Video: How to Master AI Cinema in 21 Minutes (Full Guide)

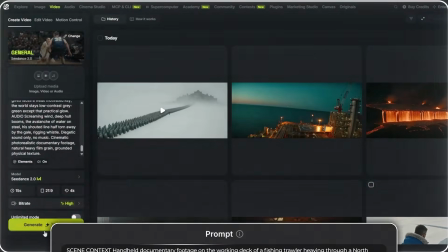992s
The settings will stay exactly where they are, so I'll paste in this prompt and generate.
Wave, hold on!
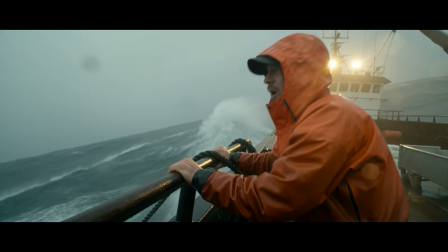1000s Hold on!
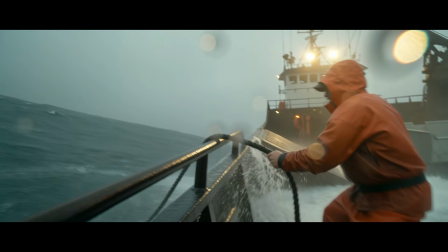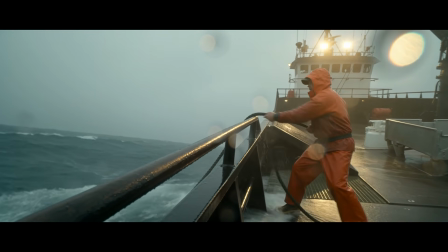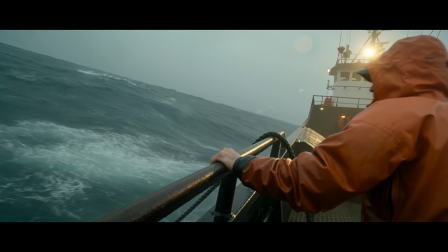1011s
The camera block here says there's an actual person standing on that deck with the camera on his shoulder.
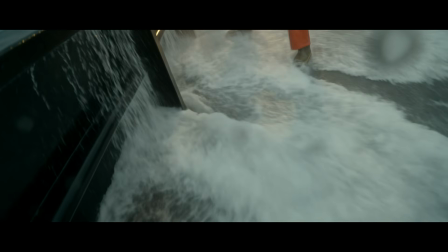1016s
Every one of those is a mistake, and that's exactly why it looks real. If you don't say anything, the AI gives you a shot so perfectly steady, sharp,
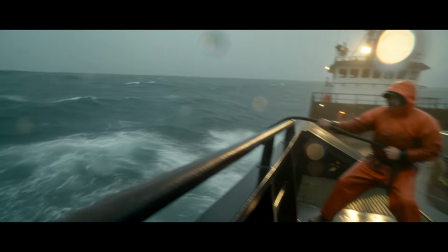1023s
and clean that nobody filming on a boat in a storm could ever have made it, and that's the thing that makes it look fake.
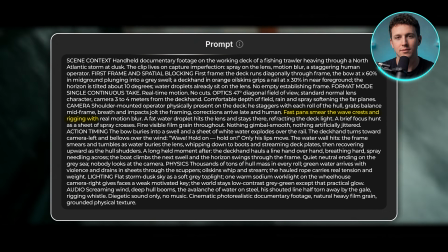1029s
So you have to ask for the mistakes on purpose, which is why the waves smear when he swings the camera fast, why a fat water droplet sticks to the lens and stays there for the rest of the video,
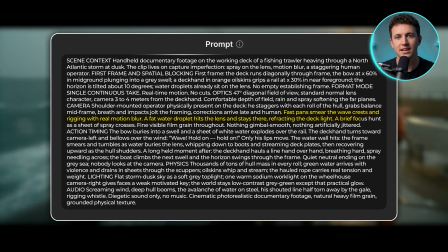1038s
and why the picture goes fuzzy for a second every time spray crosses in front of him.
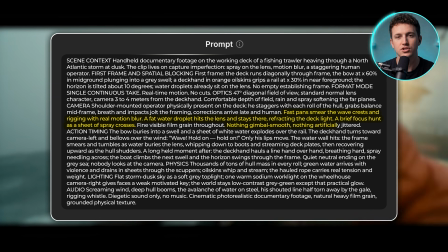1041s
And I also mentioned that the video should not have any gimbal smoothness or artificial jitter, and that is why our cameraman looks like he's struggling to film the footage.
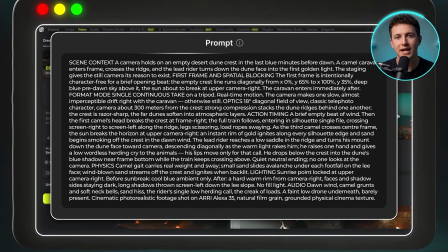1049s
Next, with the same settings, I'll paste in the prompt and hit generate.
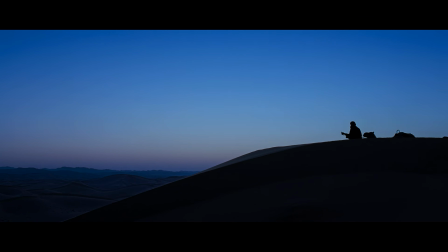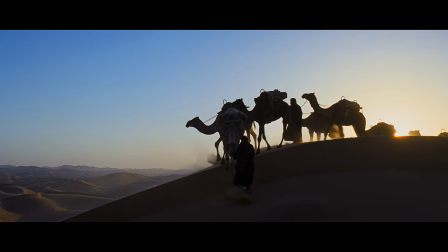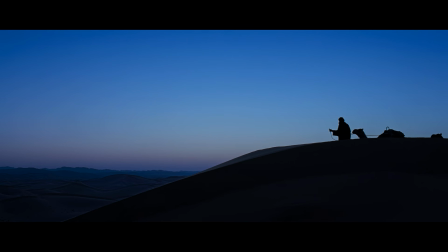1067s
This one goes the complete opposite way. The camera is set on a tripod 300 meters back, and it barely moves at all.
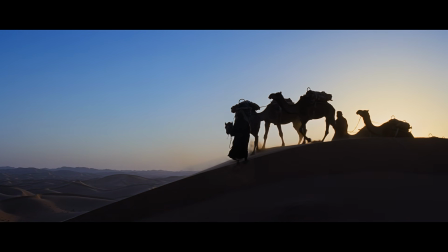1073s
All of the movement comes from the camels. They walk into the frame, cross it, and then the lead rider turns down the slope towards you, and that's the entire shot.
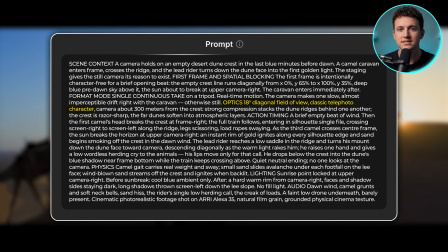1080s
I also put the optics number at 18 for this video, so it's a long lens and all the dune ridges stack up flat behind each other, same as the train earlier. And that's the point. Your camera doesn't have to move if your subject is moving through the frame, and holding still is a decision as much as anything else.
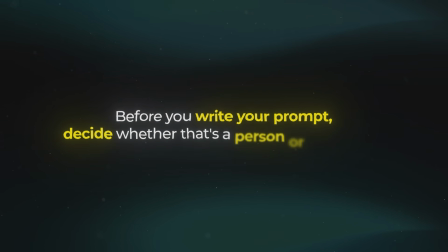1094s
Before you write your prompt, decide whether that's a person or a machine, and if it's a person, write in the mistakes they'd make on purpose, because it's those small tweaks that make your shots look like a real thing filmed them.
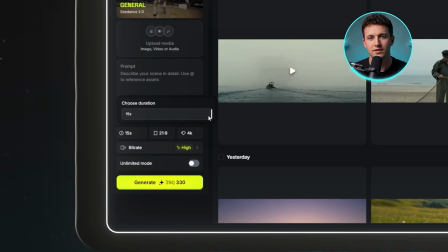1103s
But 15 seconds is the longest video Seedance will give you, and I still haven't shown you what to do when you need more than that.
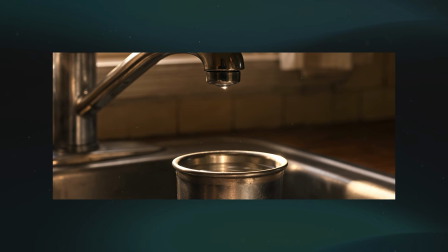1109s
And the last decision is about how you can make 2 separate videos feel like a continuous one, and this is the only one that doesn't finish inside the prompt.
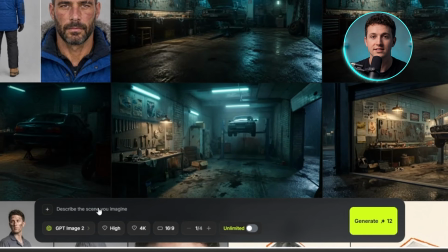1117s
I'll head back into Create Image with GPT Image 2 still selected, because I need 2 pictures before I generate any video at all.
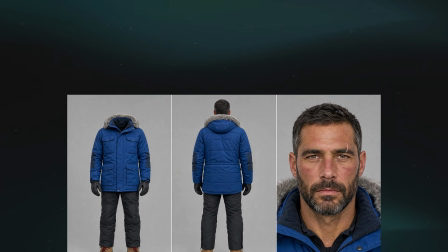1124s
The first one is a character sheet, exactly the same as the one I made earlier, just with a different person.
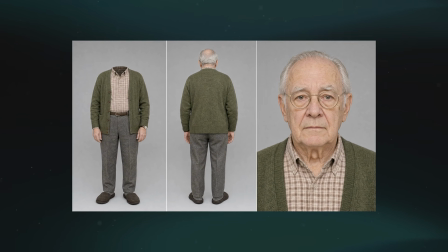1129s
We got our character sheet with the person's outfit on the left, his posture and body from behind in the middle, and his facial details on the far right.
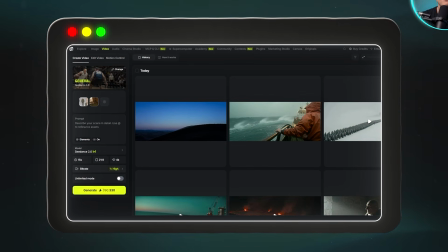1136s
And for the second image, I'll need a picture of the room with nobody inside it. Next, let's go back to the video section with both images attached and the duration at 15 seconds.
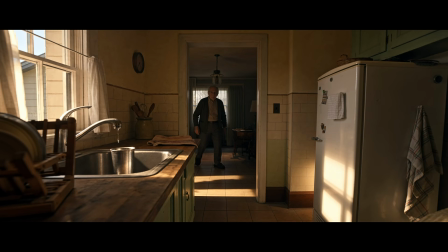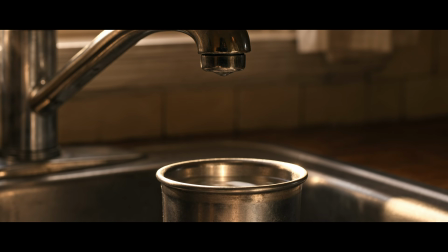This will be our first half of the video, and the important thing about it is where it stops.
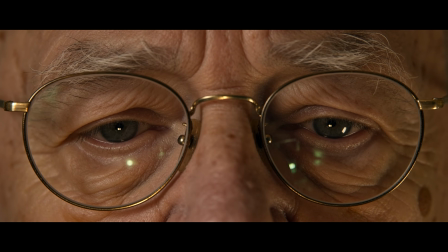1163s
It ends at the peak of the tension, with the sound climbing and nothing resolved, which means the second video has something to catch.
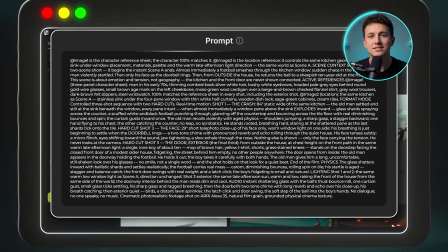1169s
So for that one, I'll paste in this prompt and hit generate.
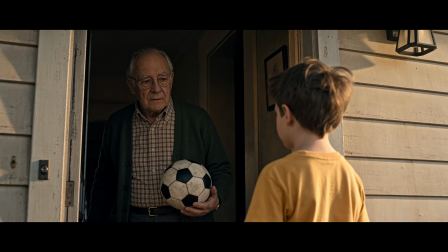It starts the instant the first one ended, with the window already breaking.
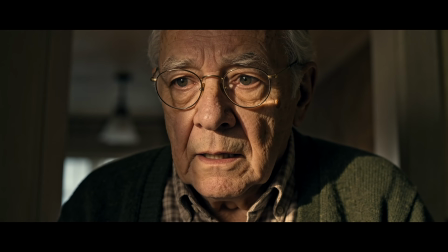1191s
The camera also cuts between shots as needed, so a wide in the first part, then close up on the old man's face, and then another angle again when he gives the ball back to the kid.
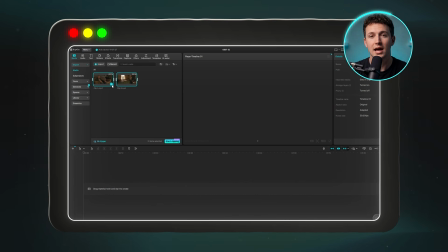1199s
And the last part of this happens outside of Higgsfield. I'll drop both videos into CapCut one after the other, with a straight cut between them and no transition effect at all.
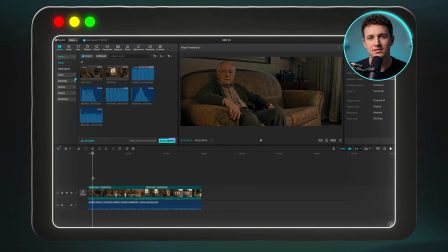1207s
Then I'll build the sound on top, and each thing sits on its own audio track underneath the video.
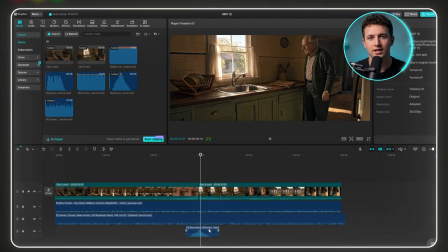1211s
Music running under the whole thing, a TV anchor playing in the background, a swoosh across the join, a sharp hit on the impact, and a heartbeat at 54 beats a minute holding the tension. Any video editor can do this. It doesn't have to be CapCut. Then I'll play the whole thing back to check everything is lined up and export it.
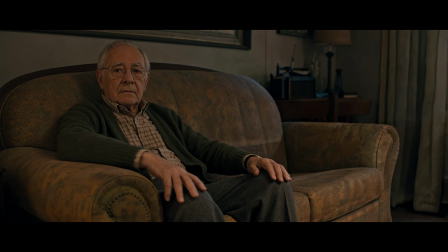1225s And lots of snowfall as well.
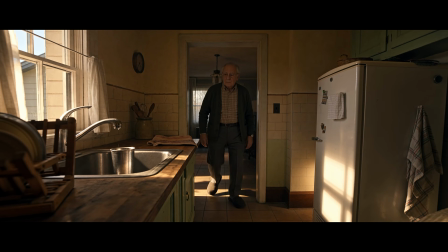1228s Looking at the upper air pattern, we can see that the cold air that's been across us over the course of the last week has been pushed away into the Atlantic.
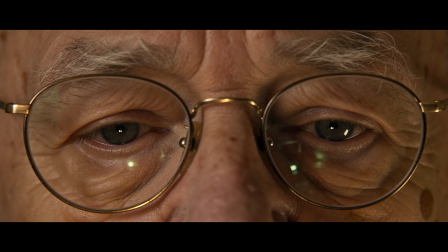1236s The mild air that was over the Atlantic has come back in and essentially has replaced